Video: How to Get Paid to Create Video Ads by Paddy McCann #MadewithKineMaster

An empty frame is the frame before action enters the shot and the frame after action has left the shot. If you include empty frames when you're filming, it'll allow you to compress time and keep the pace of your sequence lively and your audience retention high.
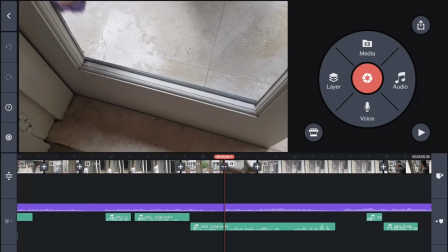4:27 Let me show you what I mean. Remember this shot of Craig wiping down the window frame? Notice at the start of the shot, the frame is empty of action.
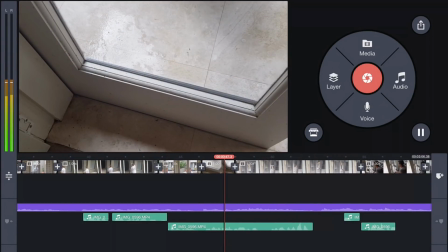4:36 Now Craig's hand passes through the frame and I hold until it has disappeared from view.
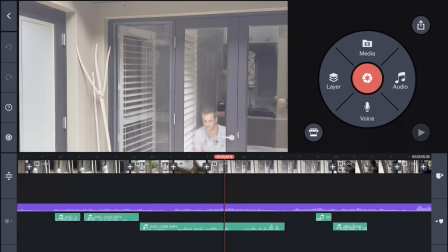4:43 Literally 1/10 of a second later, Craig is already onto his next window and is halfway through soaping it down. This guy's faster than the Flash, yet we do not question it. That is the power of an empty frame. If you film your subject until your frame is empty,
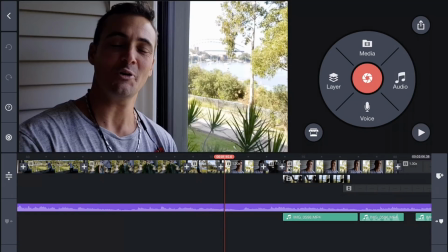5:02 you can cut to them doing something completely removed and the audience will happily accept it. The audience will also accept mismatched action if you cut from your subject doing one action to an empty frame and then have a different action enter the frame.
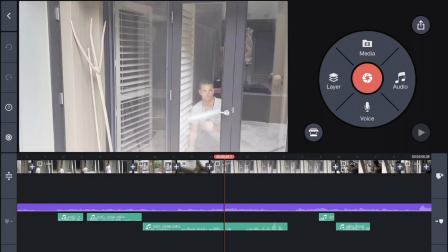5:18 You don't believe me? Let's rewind a bit. Here we can clearly see Craig squeegeeing down the window.
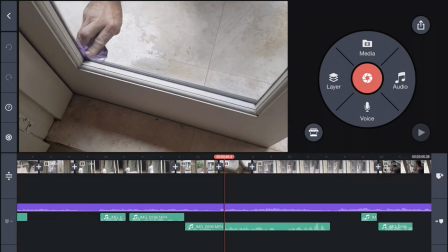5:27 1 nanosecond later, we're prepared to accept that he has put his squeegee down,
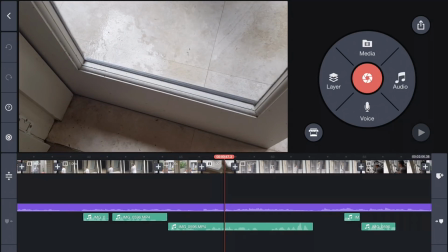5:32 picked up a towel, and is now in the act of wiping down the window. A good way to get natural dialogue is to ask questions that your subjects can answer whilst they're busy with their work. Notice in this next shot how close I am to Craig to ensure I capture strong audio as he speaks.
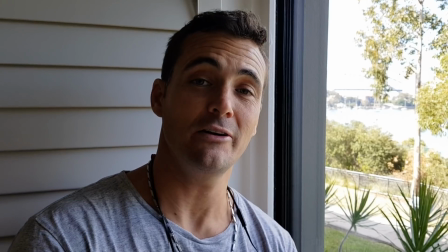5:54 Hi, I'm Craig. I'm a window cleaner in your local area. I've been doing it for 12 years now.
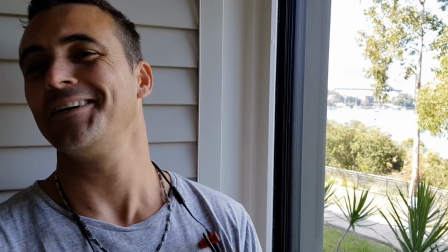6:01 Should I say that again? Start again.
Most people find talking directly to camera quite intimidating and generally need a few takes to deliver their message. With KineMaster, it's easy to pull out the best dialogue from different takes and use that with or without the corresponding video.
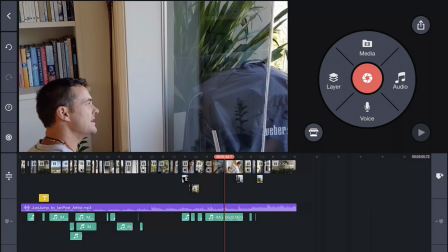6:19 Let me demonstrate. I'm going to add my primary dialogue clip onto the end of my project.
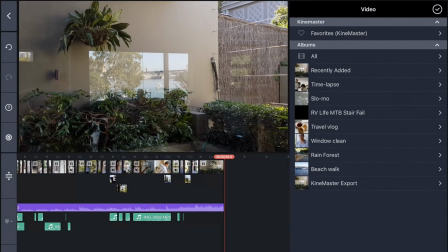6:25 Click Media, add the clip we want,
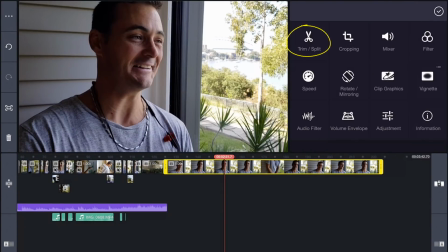6:33 and now if we select the clip, I can click on Trim Split, then Extract Audio.
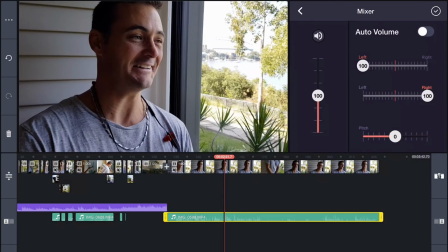6:44 Auto volume normalizes the sound of our clip. If we do this before we cut it up, we can just click once and avoid having to click each individual clip later and normalize it separately.
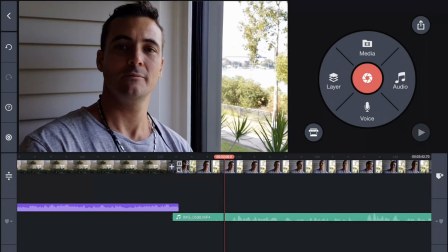6:55 A big time saver. Zoom in a little. Notice these green bumps and dips on the audio track?
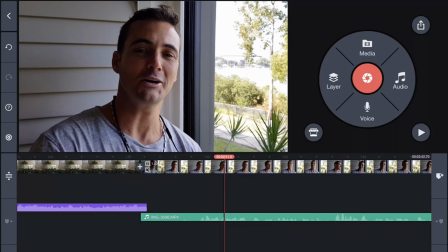7:02 Hi, I'm Craig. I'm a window.
These are a visual representation of Craig's voice. They will help us identify and cut out the dialogue we want to use and delete anything we do not want.
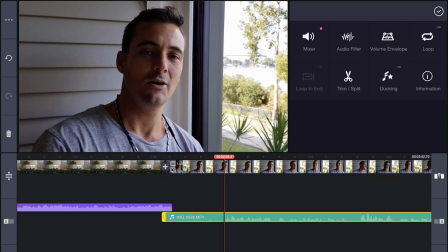7:14 Click the track here where Craig begins to talk. Select the track, click Trim Split. I want to trim to the left of the playhead, but before I do, notice there are hotkeys around the edge of the timeline. Here, here,
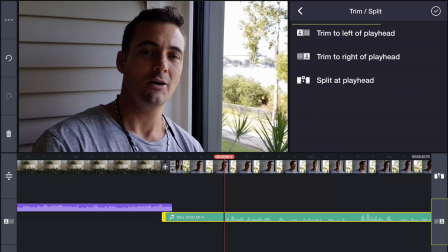7:34 and here, which mirror these three options here.
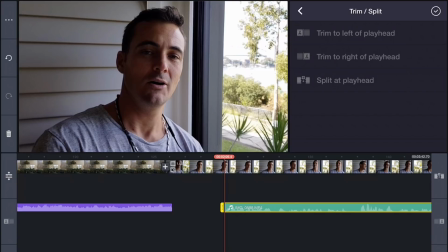7:38 Click Trim to the left of the playhead and everything left of the playhead is deleted.
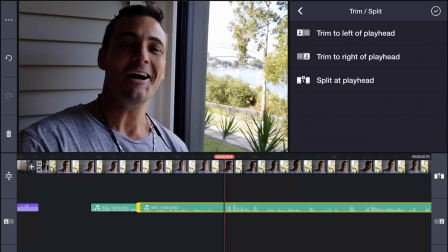7:44 Now I'll continue to review my footage and trim off the bits I don't want.
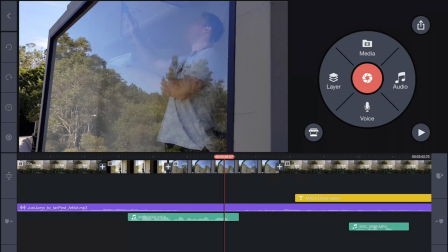7:52 To move one of these audio clips into place, long press it and drag it along the timeline into the position you like.
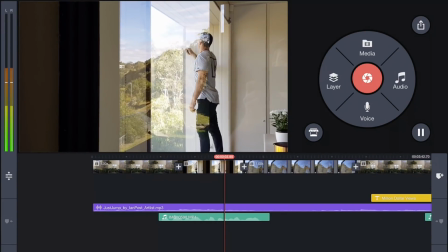8:01 Hi, I'm Craig. I'm a window cleaner in your local area.
Perfect.
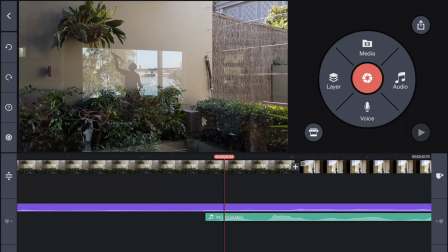8:06 Let's apply a fade to each of these segments so they're less abrupt. Place the playhead at the beginning of the dialogue and select the track.